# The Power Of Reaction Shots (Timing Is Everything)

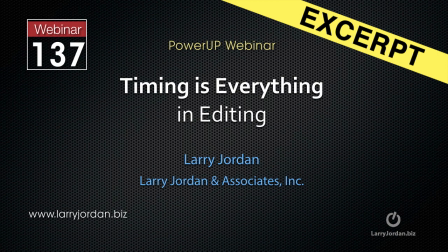[0:00]
Hi, this is Larry Jordan. The following is an excerpt of a recent power-up webinar looking at the craft of editing called Timing is Everything. In this excerpt, I illustrate the power of reaction shots in a drama.
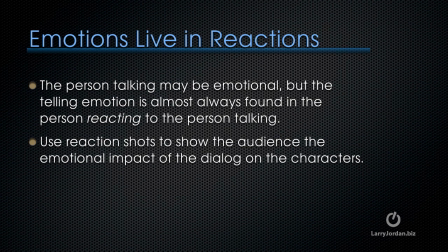[0:15]
Emotions live in reactions. The person talking may be emotional, but the telling emotion is almost always found in the person reacting to the person talking. You want to use reaction shots to show the audience the emotional impact of the dialogue on the characters.
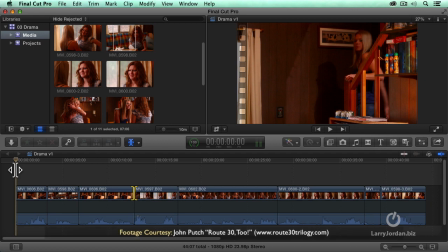[0:34]
Let me illustrate. This is a dramatic scene that we looked at when we were looking at editing in webinar 134. And there I was looking at how we could cut the whole scene together. And I discovered that I made a mistake, as one person pointed out, and I want to show you how that gets corrected.
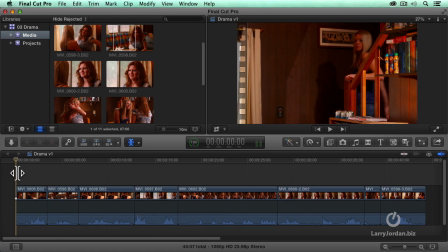[0:52]
Let's first watch the scene, and then we'll see, one, how I corrected a mistake, and to how reaction shots and the timing of reaction shots can change the whole meaning of the piece first
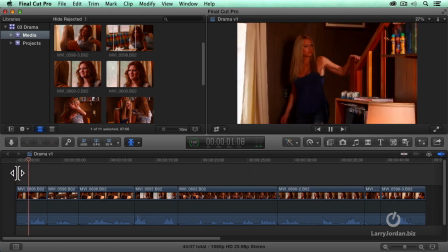[1:03]
here's the scene what you doing down here hon I'm
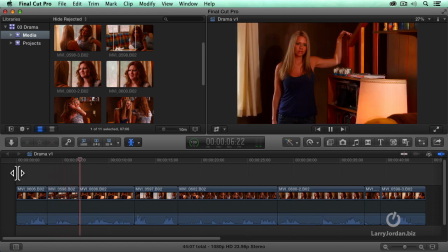[1:09]
a terrible person candy well you really don't care about
anyone I mean how do you expect them to care about you I care about people
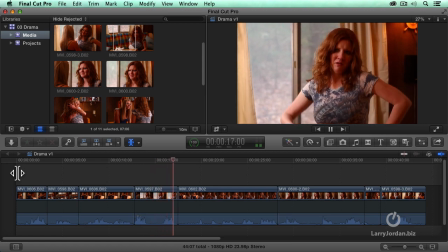[1:19] I care about you look Look,
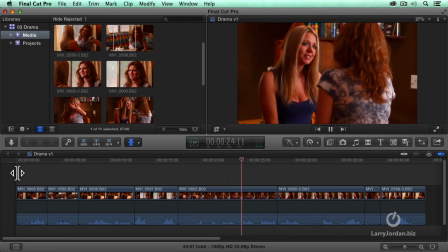[1:26] hon, it ain't too late to change. Start acting nice. Maybe quit assaulting people.
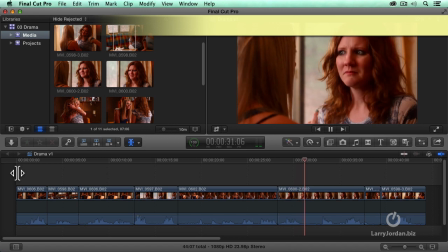[1:34] You should really give it a try sometime. I'm sorry, Candy. I've been such a meanie to you. Just,
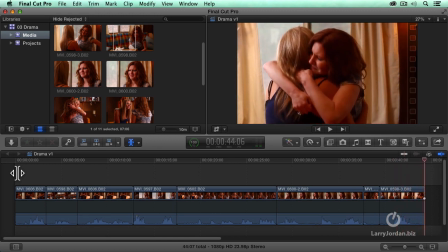[1:46] I'm just so sorry.
Now, in the scene that we did the last time, this was the mistake that I made.
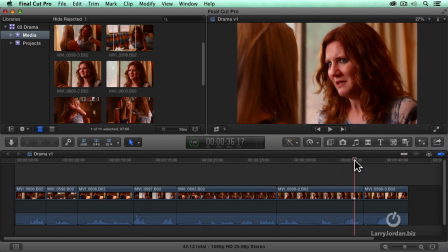[1:55]
is I wanted to see this tidy motion here, but then I also wanted to see the hug. And what I did is I tried to justify to myself that this was not too bad of a jump cut. Well, it isn't too bad, but look at how much better. Watch the scene without adding this shot.
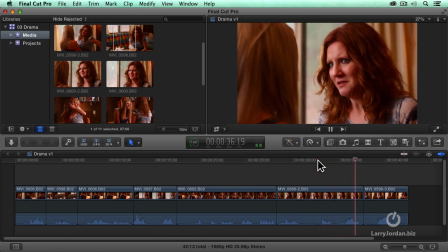[2:14] I'm sorry, Candy. I've been such a meanie to you. God, I'm just so sorry.
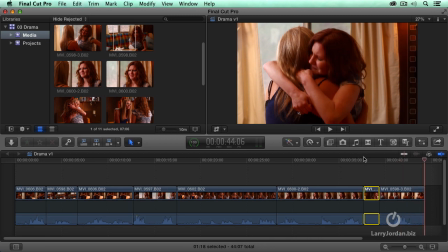[2:23]
Okay, that definitely keeps the focus on this woman, but watch what happens when I drop in a reaction shot that's just a simple quirk in her face.
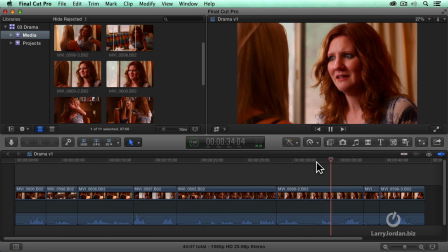[2:32]
Watch again.
I'm sorry, Candy. I've been such a meanie to you.
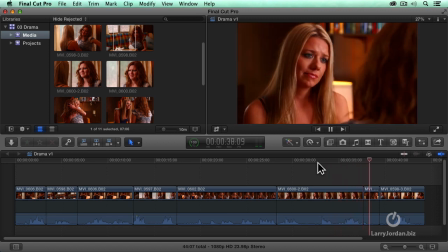[2:38] Just...
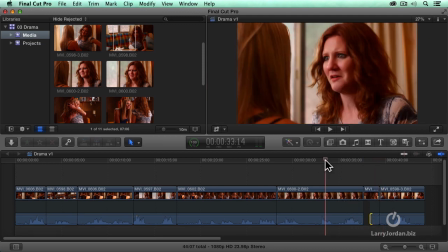[2:40]
Now, the difference is, is that what I'm seeing is her reaction to the line that went before.
I've been such a meanie to you. Andy, I've been such a meanie to you.
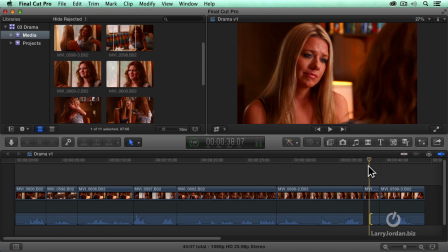[2:59]
All right, she acknowledges that she's been a meanie, but she's not seeing any more because there's still more to come, and we cut back.
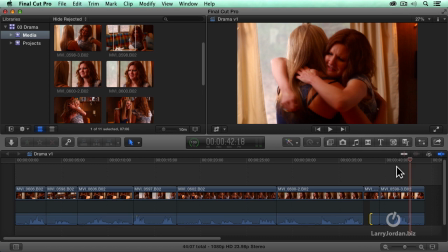[3:08] God, I'm just so sorry.
For the hug. So the question now becomes, who's the focus of this scene?
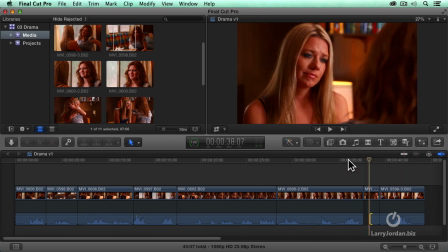[3:17]
Is it the person that's instigating the reconciliation or the person that realizes that she needs to change. If the blonde is the focus of the scene, then we want to have the camera linger on her a bit more.
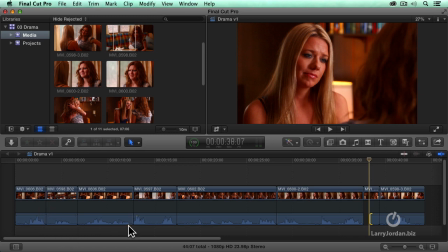[3:33]
Also notice how our cutting occurs. In all cases, I'm cutting the audio and the video at the same time with only one exception,
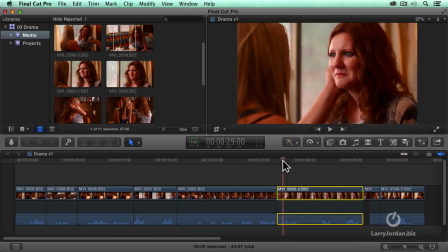[3:40]
which is where I'm doing that hand gesture, which is just too good to give up.
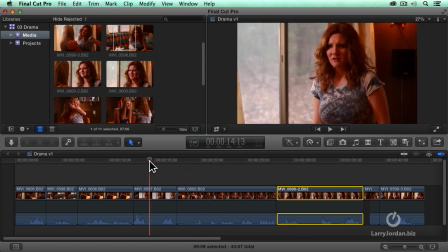[3:45]
But the rest of the time, I'm always, person talks, I'm cutting to them. person talks, I'm cutting to them.
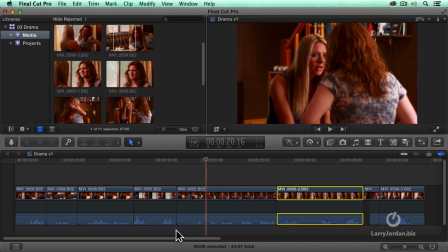[3:50]
I'm not doing what's called a split edit, an L edit, where the audio and the video were editing at different times.
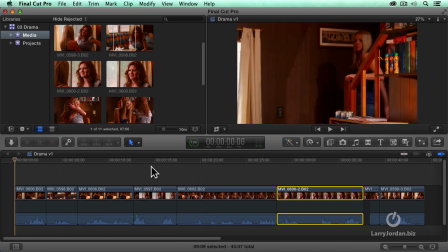[3:55]
But let's change that. Let's keep the focus on the blonde.
What you doing down here, hon?
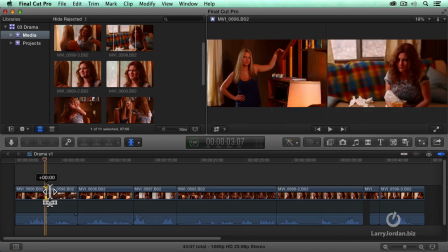[4:03]
Now, I'm going to select our trim tool, which exists in all software, and hold on her.
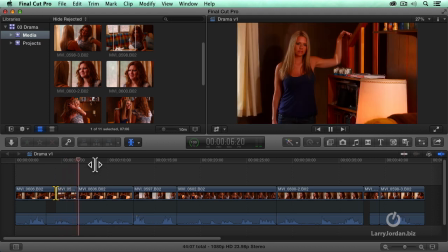[4:10] I'm a terrible person, Candy. Well, you really don't care about anyone. I mean, how do you expect them to care about you?
Now, I'm going to kill the stand and just stay with her.
I care about people. I care about you.
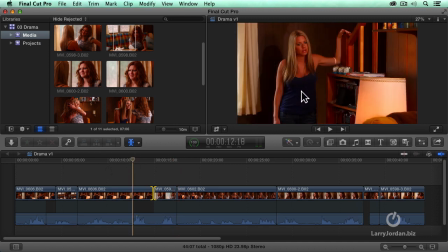[4:27]
Now, by having her reaction, notice that she didn't give a lot of reaction here as this big dramatic thing, I care about people, is being said.
I care about people.
The blonde is providing a focus for the redhead to look,
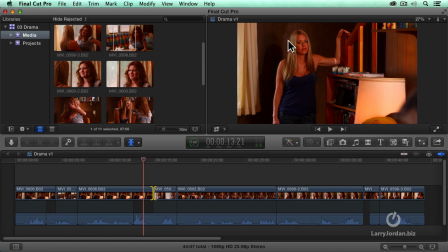[4:46]
but she's been told that the focus of the scene is not her. The focus of the scene is this woman right here. So let's change it so we're not focusing on the instigator with the person whose attitude is changing.
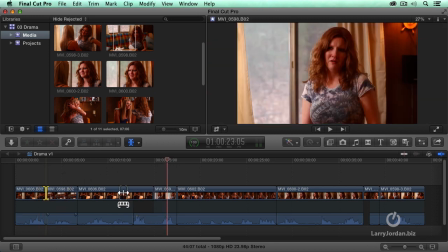[5:00]
So let's go back again, and we'll pull that back, and pull this back, and reset.
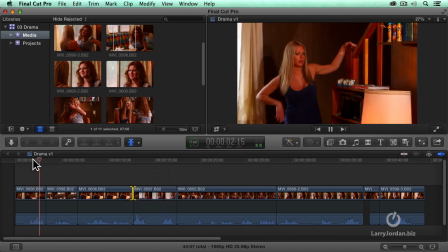[5:05]
And again, watch the scene.
What are you doing down here, hon? I'm a terrible person, Candy.
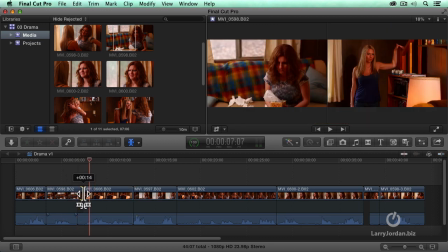[5:14]
Now, let's just hold it on that for just a second, just before she starts to talk.
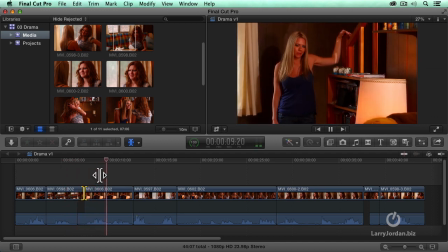[5:22] Well, you really don't care about anyone. I mean, how do you expect them to care about you?
Now, let's trim that.
You really don't care about anybody.
And trim it earlier so we start to see her build to the reaction.
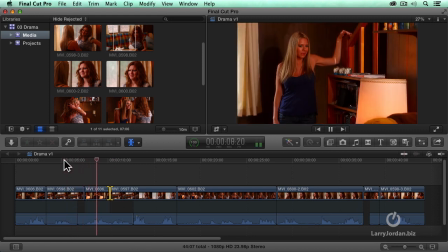[5:37] Well, you really don't care about anyone. I mean, how do you expect them to care about you?
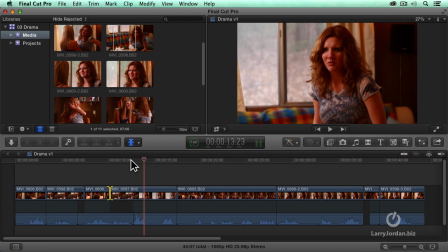[5:44] I care about people.
Notice how she was reacting before the line started.
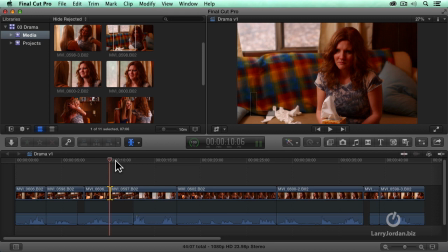[5:49]
She started to sit up. She started to take umbrage.
How do you expect them to care about you?
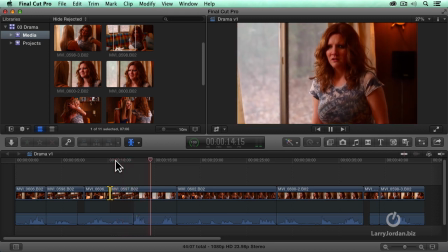[5:55] I care about people. I care about you.
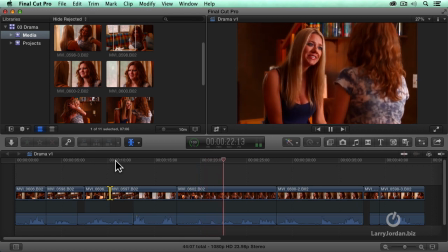[6:02] Look, hon, it ain't too late to change. Start acting nice.
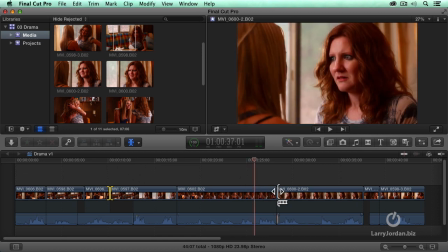[6:08]
Okay, and we'll trim over to her.
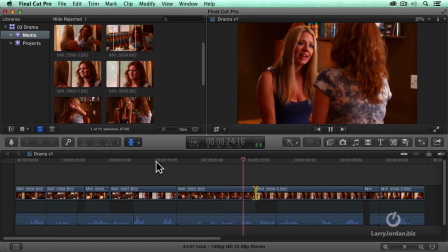[6:14] It ain't too late to change. Start acting nice. Maybe quit assaulting people.
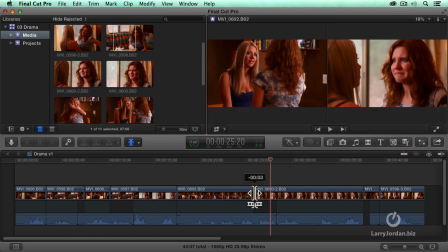[6:20]
Even a little bit sooner, we'll get that head nod.
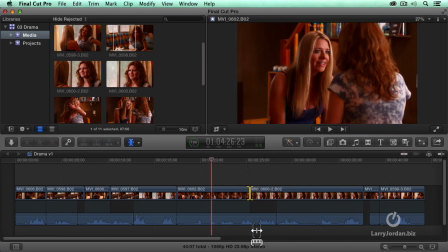[6:24]
Now, here, I would normally cut in the pause because I want to maintain the pacing, but I'd much rather go for the emotion. I want to watch this woman on the right reacting.
It ain't too late to change.
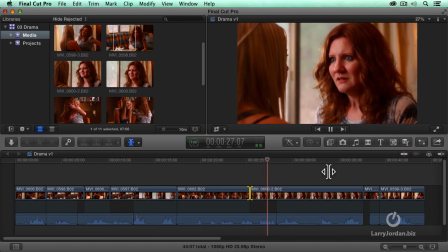[6:38] Start acting nice. Maybe quit assaulting people. I should really give it a try sometime. I'm sorry, Candy. I've been such a meanie to you.
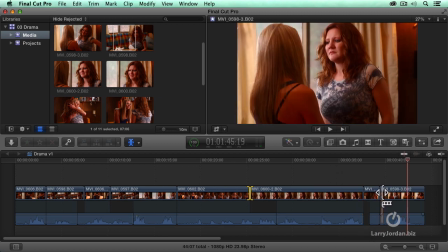[6:54] God, I'm just so sorry.
And notice also how much pause we've got in here before she starts to break.
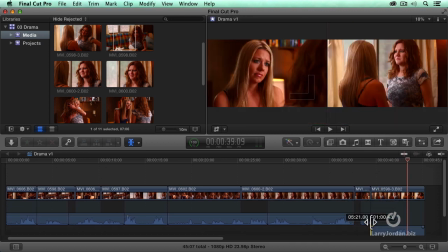[7:03]
In other words, we're stretching this scene. We're adding to the drama by increasing it.
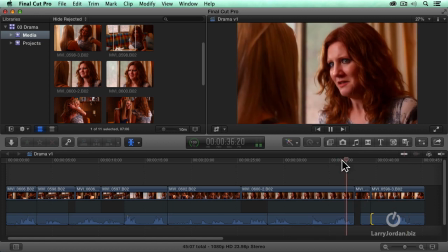[7:08] I'm meanie to you.
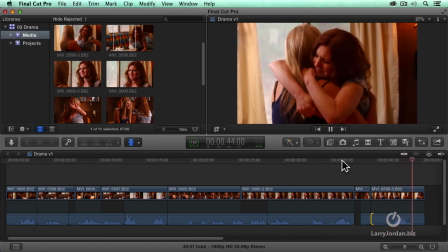[7:13] God, I'm just so sorry.
Okay, now let's watch the same scene.
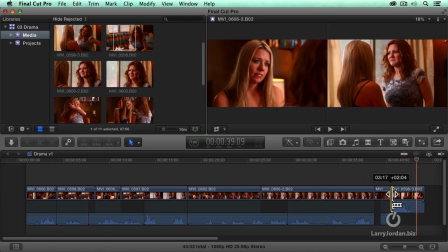[7:18]
I'm going to give you a different take. Let's pull this so it's right tight to the reconciliation. Without that, pause beforehand.
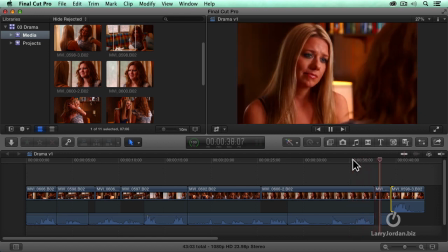[7:24] I've been such a meanie to you. God, I'm just so sorry.
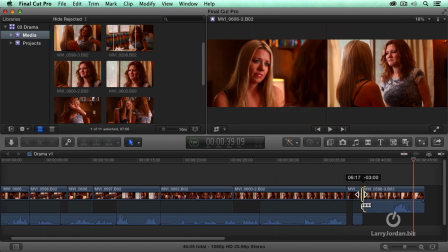[7:31]
Okay, that reaction occurs as soon as she sees the quirk. Now let's give ourselves a little bit more time and have her think about it.
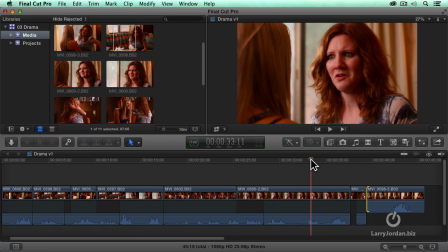[7:39]
Notice how by stretching the distance between the reaction shot and her line, we can boost the emotion.
I'm sorry, Candy. I've been such a meanie to you.
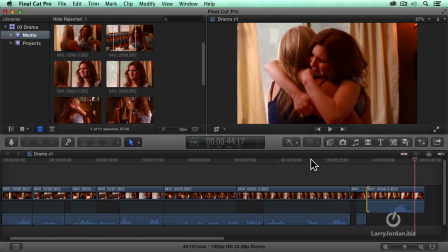[7:54] God, I'm just so sorry.
Exactly the same shot, in exactly the same order. All we changed was the timing.
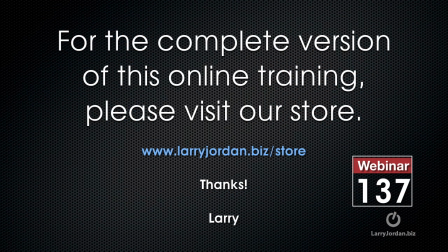[8:06]
This has been an excerpt of a recent Power Up webinar, taking a look at Timing is Everything in Editing.